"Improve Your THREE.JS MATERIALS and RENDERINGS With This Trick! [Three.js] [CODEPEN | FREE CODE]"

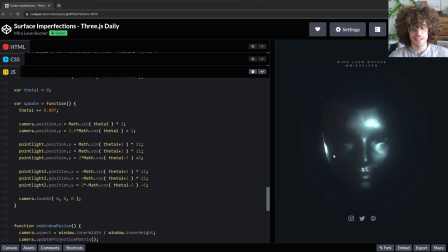742s
So the object doesn't really move at all,
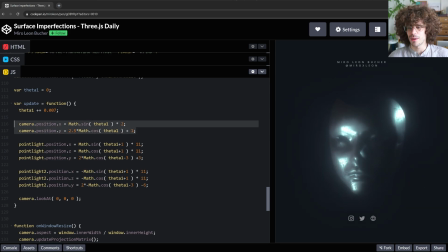745s
or it does not move at all, but only the camera is moving around the object so that it looks like this.
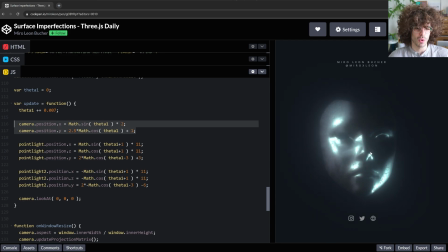751s
Again, this together with the light helps to kind of get more contrast and like kind of highlight the surface imperfection.
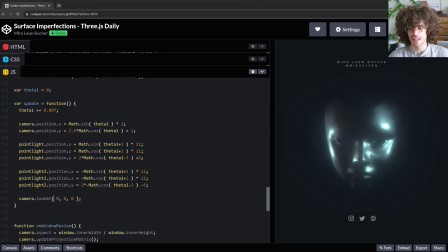757s
Importantly, you still have to keep the camera look at 0, 0, 0 in this case, so it keeps looking at the same position and doesn't like randomly move around, but it keeps the focus on the object that we have here. And if you want to move something around, like I showed you before,
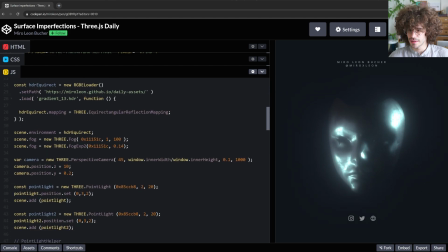774s
we can quickly turn this on again just for demonstration purposes.
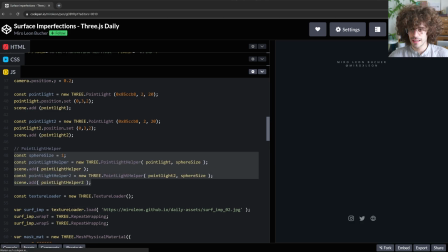779s
If we turn on the point light helper again, we can better see what's going on. So here we have the point light and the point light 2, and they are moving around in circles. That is on the X and the Z axis.
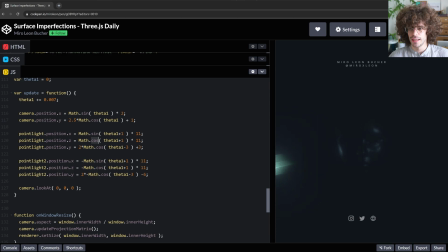796s
So we have this combination of a sine function and a cos function, and together they basically make it move around the center point. And then I also have this kind of movement on the Y axis to make it even a bit more interesting. And importantly here, they are not the same thing.
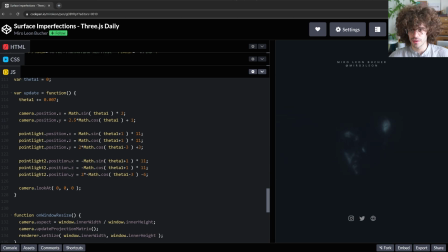814s
So you can see when the one point light is down, the other one is up. So we have here the start position at +3 and at -6. And then we have here basically the negation of this equation for the position.
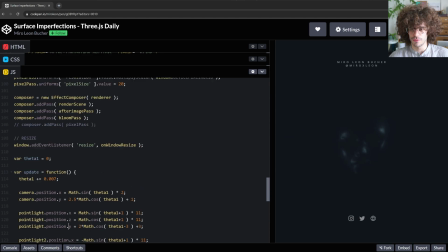829s
So this makes it go around like I showed you before. So that is basically already it. Let's move back into this scene as we had it at first. So let's comment this out and move back in to see the mask actually.
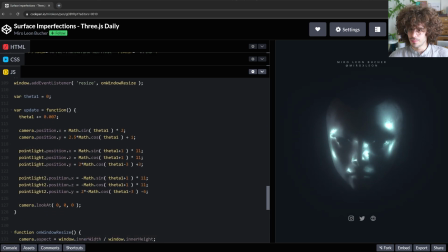846s
And right, that's already it.
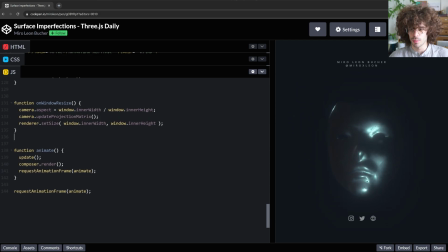850s
Then we just have the on window resize function again, copy paste code, and the function animate again, also copy paste code. Make sure that the composer is in there so that the composer is rendered for every frame, and call the update function and request the animation frame.
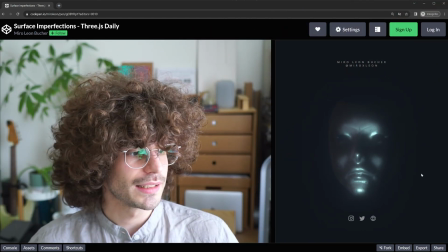865s
And that is basically it. That is the whole scene. It's really simple.
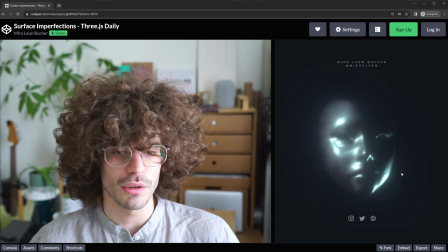869s
It has a great impact on the look of your material and the look of your renderings. And it's super easy.
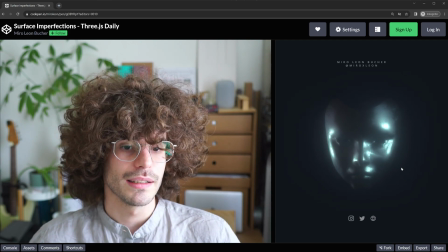875s
You can use any grayscale texture, maybe find something different, interesting.
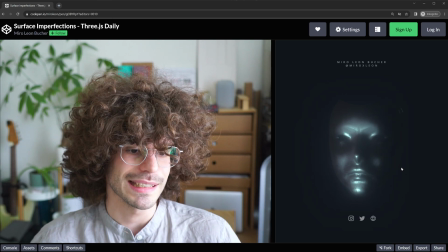880s
You can also have something like stains, for example, like dried
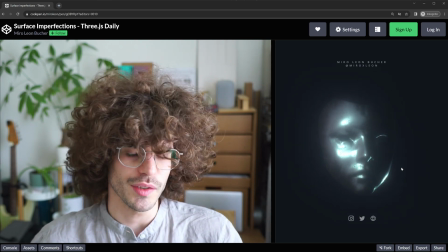886s
dried water or something like that, which also leaves this kind of roughness residue.
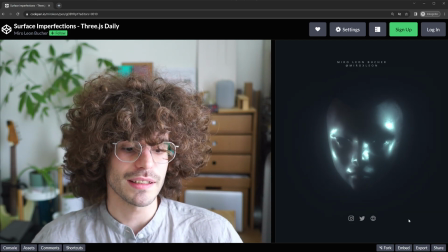890s
So you can put in a lot of different stuff, and that's basically it.
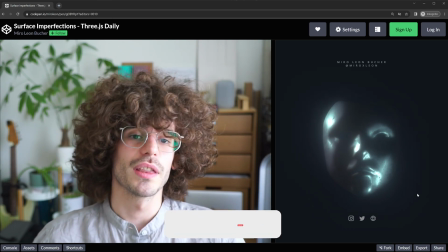896s
And I think it really makes a difference. So if you enjoyed the tutorial, make sure to give a thumbs up and to subscribe to my channel.
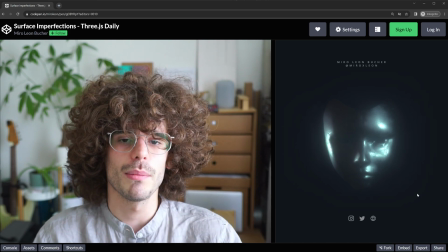904s
And if you have any questions, just leave them in the comments and I will hopefully be able to reply to them.
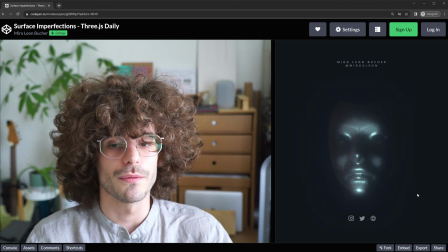910s
And if you have any requests for further tutorials, I'm
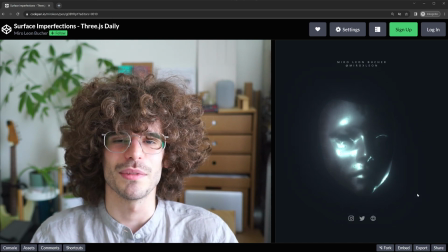915s
you're very welcome to write that in the comments as well, so I can create new tutorials in the future.
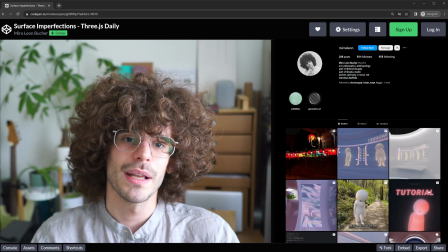920s
And also make sure to follow me on Instagram. The link to everything is in the description.
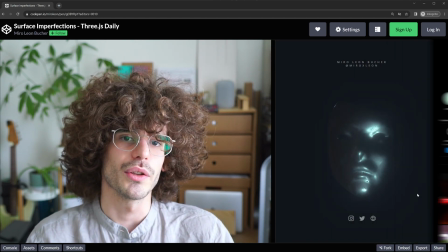925s
You find the link to the code in the description. You find the link to the old tutorial and to my social media.
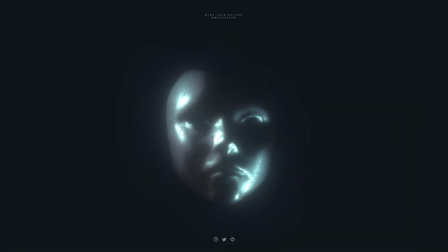931s
And that's basically it. I hope you learned something new, and I'm going to see you in the next one.
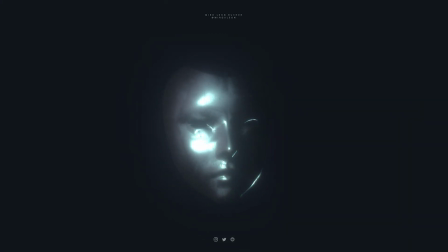936s
Bye.